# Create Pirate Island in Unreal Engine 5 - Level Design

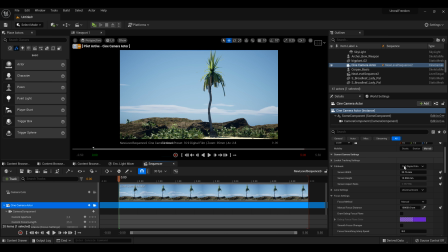2712s
So let's place the camera here. And the first thing, change to DSLR.
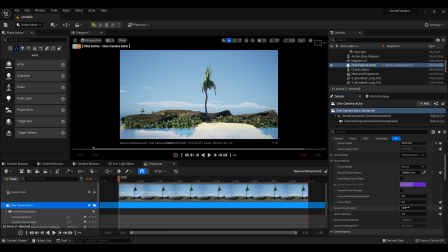2722s
And the next thing is actually the sensors. And for this shot, I'm going to use 36 by 15.
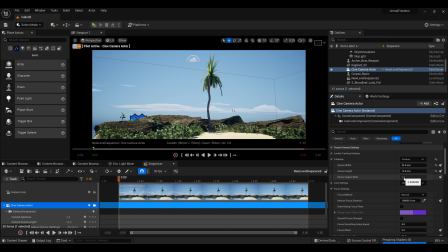2733s
Well, maybe a bit more than 15. This sensor aspect ratio should be around 2.35. So something like that. And I'm doing this because I want a bit wider frame.
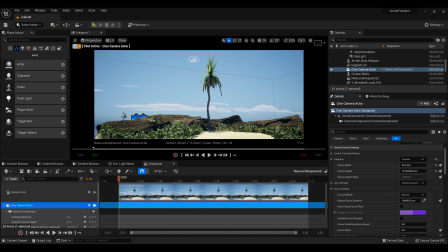2751s
Because if you have wider frame, this also sends a feeling of peacefulness. If you want a peaceful feeling, make your frame wider.
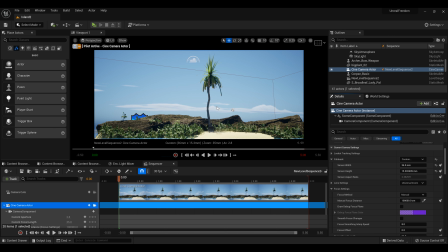2768s
And if you make it like a tower in the up, white in the up axis, well, for example, if you do something like this, and this actually
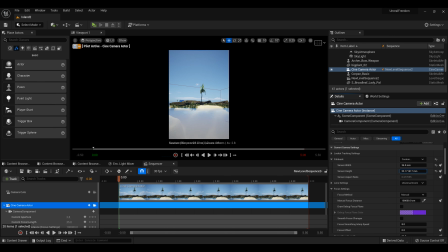2784s
will make you feel stability. This is when things are stable, and this kind of frame can be used for like when you have a city and you feel the city stable. But you can also contrast this.
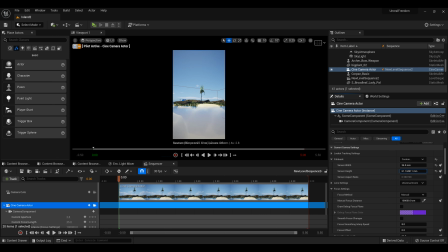2800s
For example, you can have this frame here like this, and have a city, but have this city destroyed. So the frame gives you a feeling of stability, but the action that is happening inside your frame
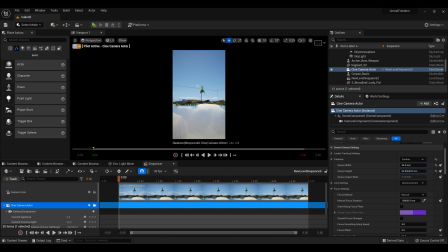2819s
gives the opposite feeling, and this creates some contrast and can be used as well.
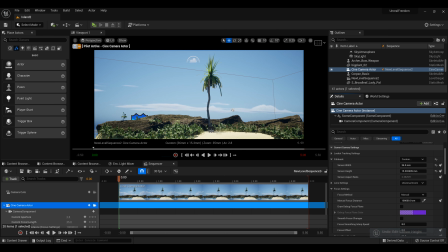2826s
But for this scene, I actually don't want that, and I want to have everything to suggest peacefulness. So next thing is our focal length, and for this one let's try something like 20,
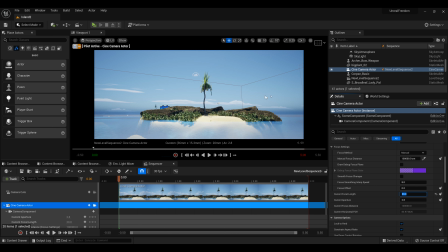2845s
and this looks okay. So we have our camera, and I did the camera before I placed the character because I actually need to know the rule of thirds.
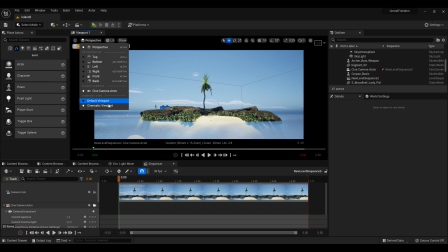2861s
To know the rule of thirds, you need to go to cinematic viewport,
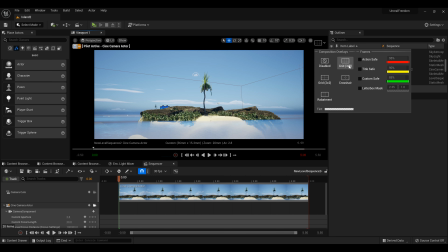2865s
get to your camera again, and enable it from this menu here. And we know that we need to place the character roughly here. So let's place the character.
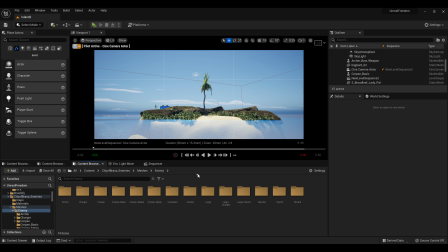2881s
If we go to enemies, well, actually I missed one thing, the character. The character that we need is actually in another pack.
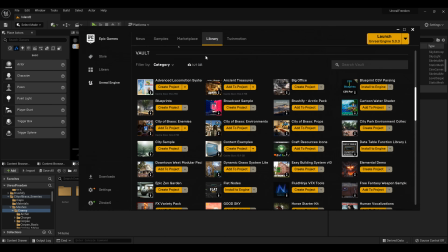2894s
It's a Paragon character, and you can easily access it from Marketplace.
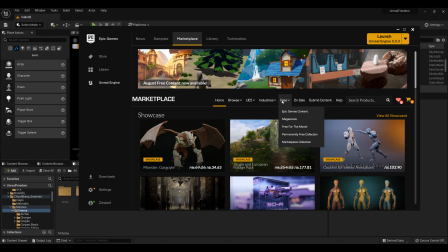2903s
Go to free,
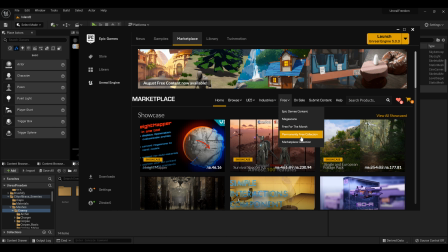2907s
go to Epic Content,
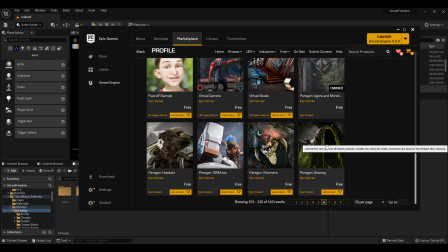2911s
and around here you can find a character that is
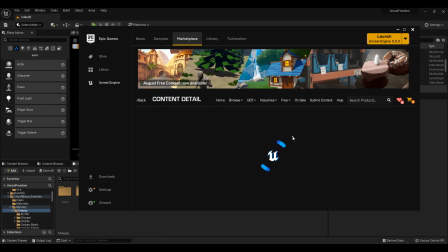2921s
that actually can be used in your scene. I use this one, and you are going to say, well,
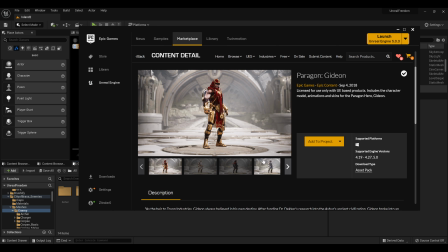2928s
this character doesn't look anything like a pirate island or anything like that. But if you scroll through the skins, you will see that he has this skin, which I'm going to use.
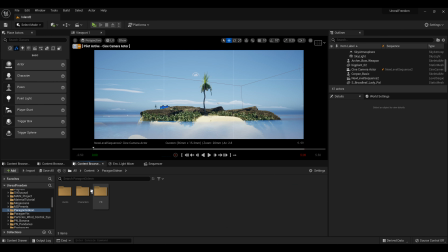2940s
And if you go to content and go to his folder, go to character, heroes, his name, skins, and here we have this skin, and I'm just gonna place it.
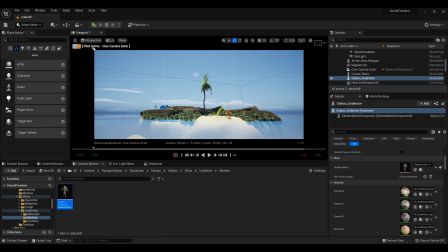2958s
I'm going to rotate it. I'm going to exit my camera.